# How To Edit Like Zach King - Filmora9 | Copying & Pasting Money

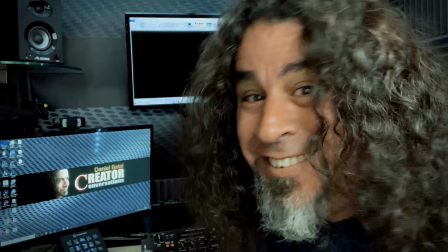0s Today I'm going to show you how to copy and paste your money like Zach King. Let's take that and throw it in there.
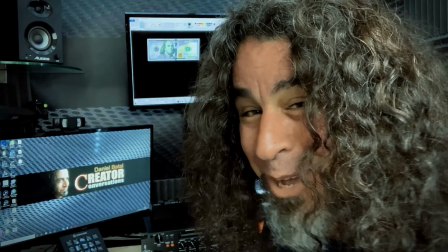7s Now let's copy and paste.
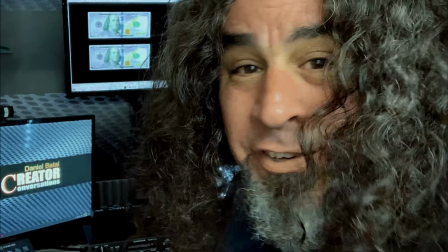11s And now we just have to make a withdrawal.
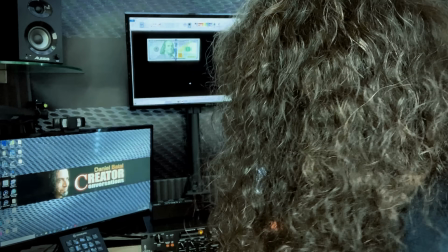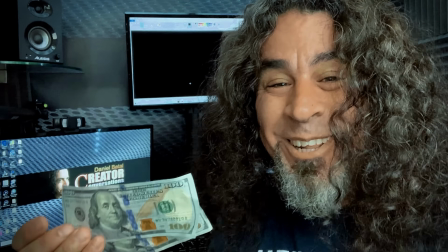19s Double my money.
If you want to learn how to do this trick in Filmora9, stick around.
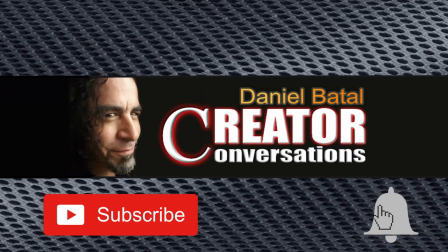25s
I'll show you how. Hit the subscribe button and click the notification bell to be part of the conversation. This video is sponsored by the good people at Filmora, so I'm going to deconstruct this video in a different way than I do sometimes.
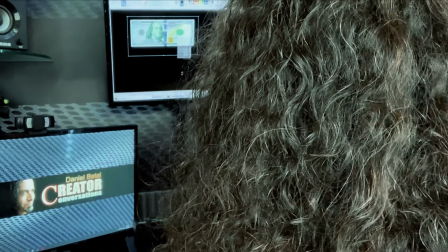38s
A lot of creating this effect has to do with setting up your shot and being prepared ahead of time.
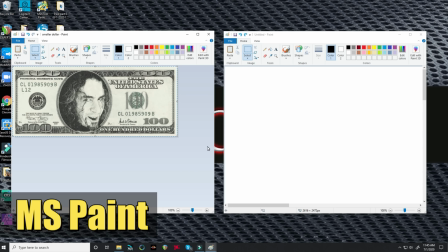44s
The first thing I did was I created two separate Microsoft Paint windows, one that was blank and one that had a picture of a $100 bill in it.
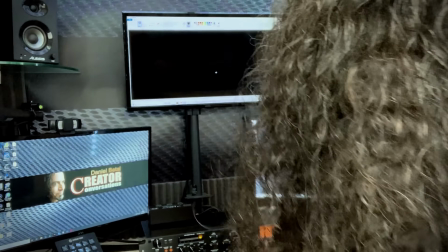52s
The most important part of this effect was making sure the $100 bill was the right size on my computer screen,
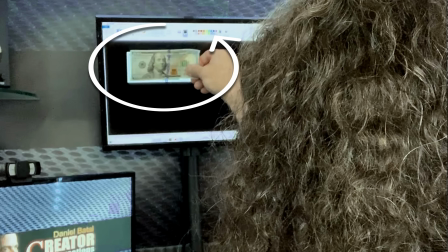59s
so it looked like I was actually throwing it up there and pulling it back off.
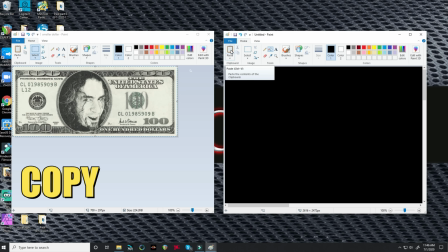62s
All I did was crop down that picture of the $100 bill and paste it into another paint window with a black background.
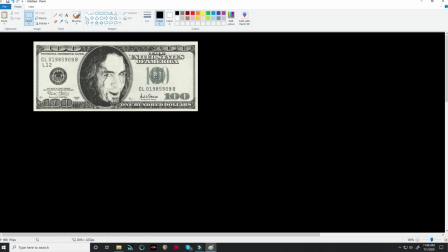70s
Now I moved that around and got it into the position I want and checked the size against an actual $100 bill until they were the same.
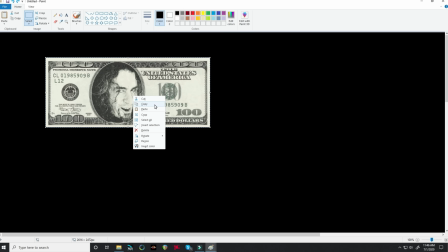78s
Then all I did was right-click on that, copied it, and pasted it back in.
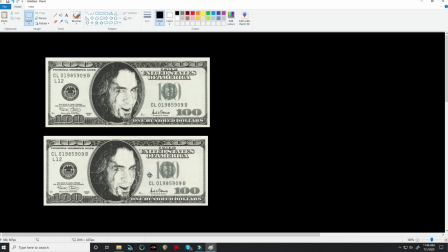83s
I positioned the second $100 bill right underneath the first.
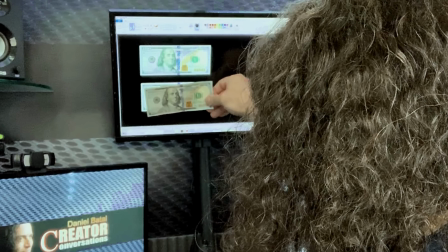87s
Now I had $200 bills right on my screen that were the exact same size as a real $100 bill if I held it up to my computer monitor.
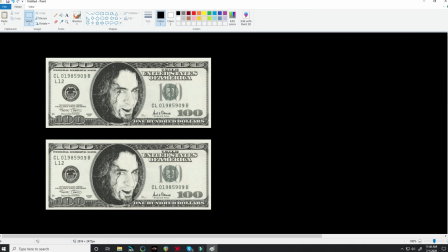96s
Now the sneaky trick I did here was when I pasted those elements in,
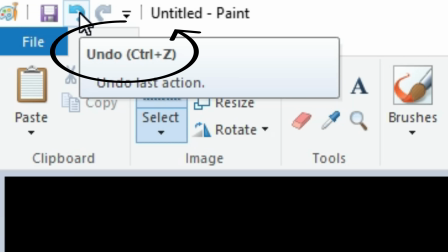101s
I can actually walk back those steps by holding Control and hitting the Z button on my keyboard.
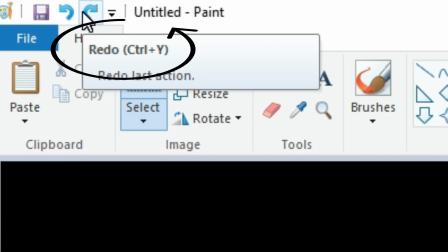108s
If I hold down Control and hit the Y key on my keyboard, it goes in the opposite direction and repastes those dollar bills back in.
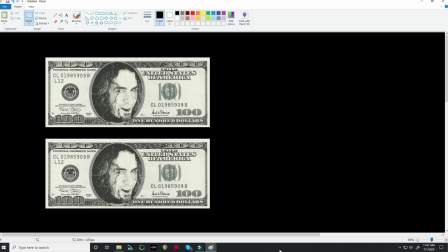116s
This is really important to remember as I show you how I pulled this effect off.
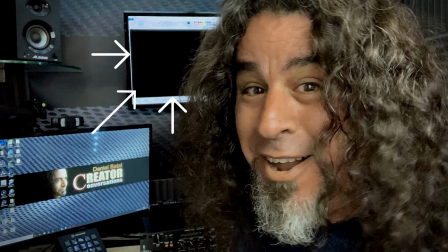120s
Now back in my footage, all I did was I stepped back by holding the Control and Z key to create the black screen in Paint again.
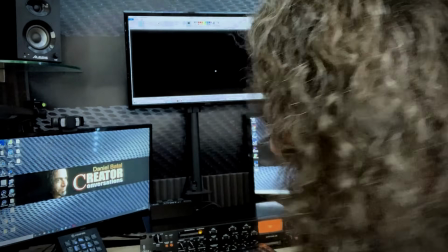129s
I pulled out my $100 bill, I showed it to everybody, and then I pretended to slap it up onto the screen.
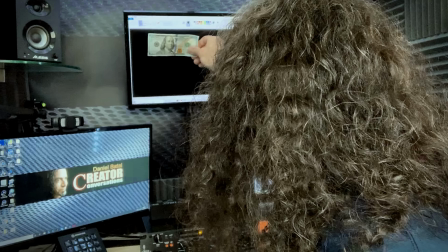136s
I made sure I placed it right about where I remembered the $100 bill on top was.
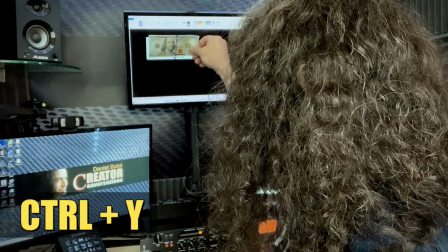141s
And on my computer keyboard, I hit Control plus Y, and it made the first $100 bill reappear in Paint.
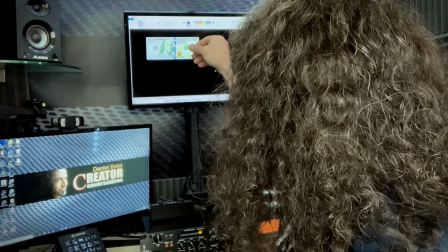149s
Then I just dropped the $100 bill out of my hand, which I did really poorly.
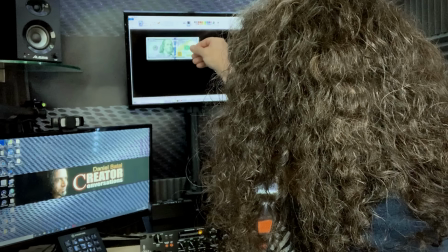154s
I actually had to reach over and remove it from the scene. But I kept my hand on the monitor in the same spot.
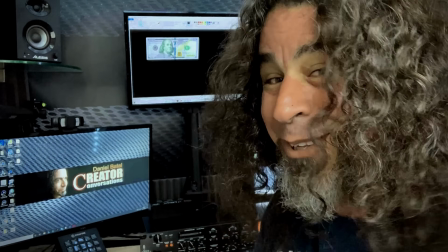160s
Then I just pulled my hand away quickly. Now, having that footage,
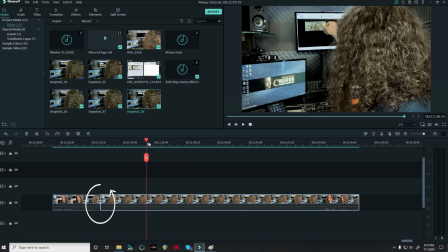164s
all I needed to do was find the spot where the $100 bill met the screen and the spot where I pulled my hand away quickly and remove everything in between.
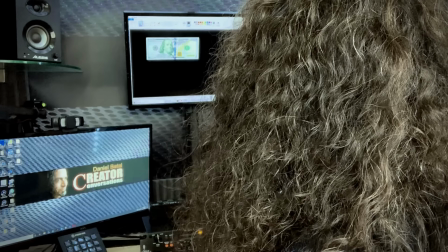172s
That made it look like I actually threw the $100 bill into my computer. Now next I pretended like I was outlining and copying that $100 bill,
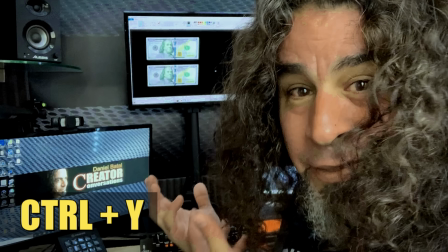181s
but all I really did was hold the Control key and hit Y again, and it made the second bill appear.
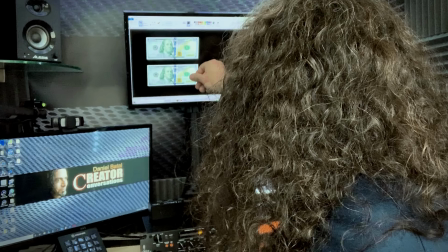187s
My next step was to reach up to the bill at the bottom, put my hand on the edge like I was going to pull it off screen,
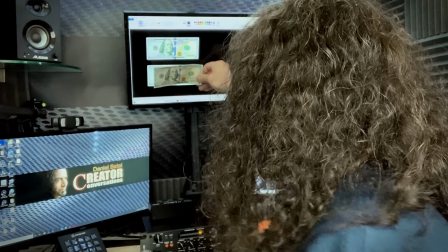194s
and then I just brought up a real bill with my left hand and put it right into my fingers.
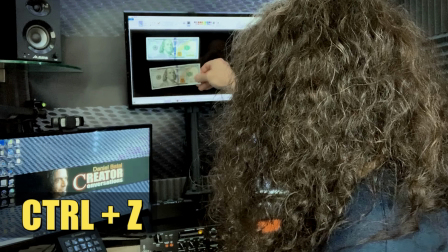199s
I reached down and I hit the Control Z key to remove that bottom bill from Paint and then pulled my hand away quickly.
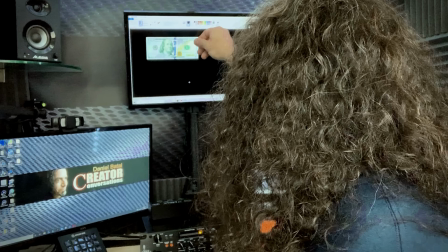207s
I repeated the process one more time by reaching up to the second bill, keeping my hand in place and putting a real $100 bill in my hands.
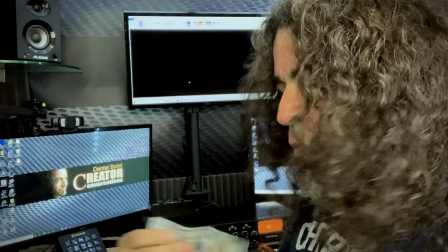216s
I reached down, hit the Control plus Z key to make the top bill disappear, and then pulled my hand away quickly.
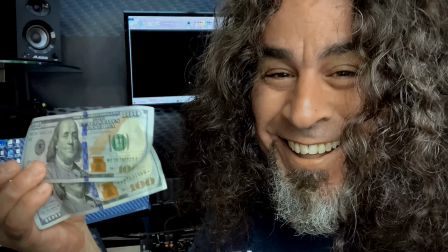223s
One thing I noticed is Zach King does this same technique. He moves his hands very quickly to help hide the fact that he's actually fast cutting between two pieces of footage.
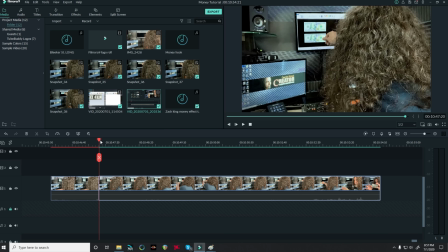233s
Once I had that done, I just found the areas where I had handed myself the real $100 bill and removed that section of footage.
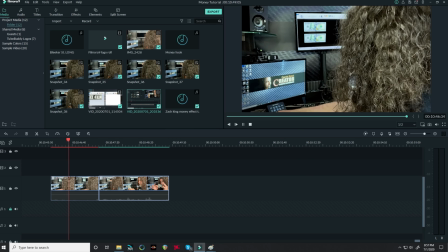241s
So now it looks like I'm actually reaching up and pulling real $100 bills right out of my computer.
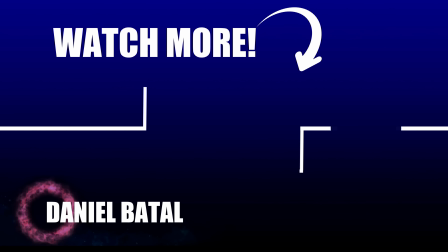246s
Try this effect at home and see if you can pull it off too.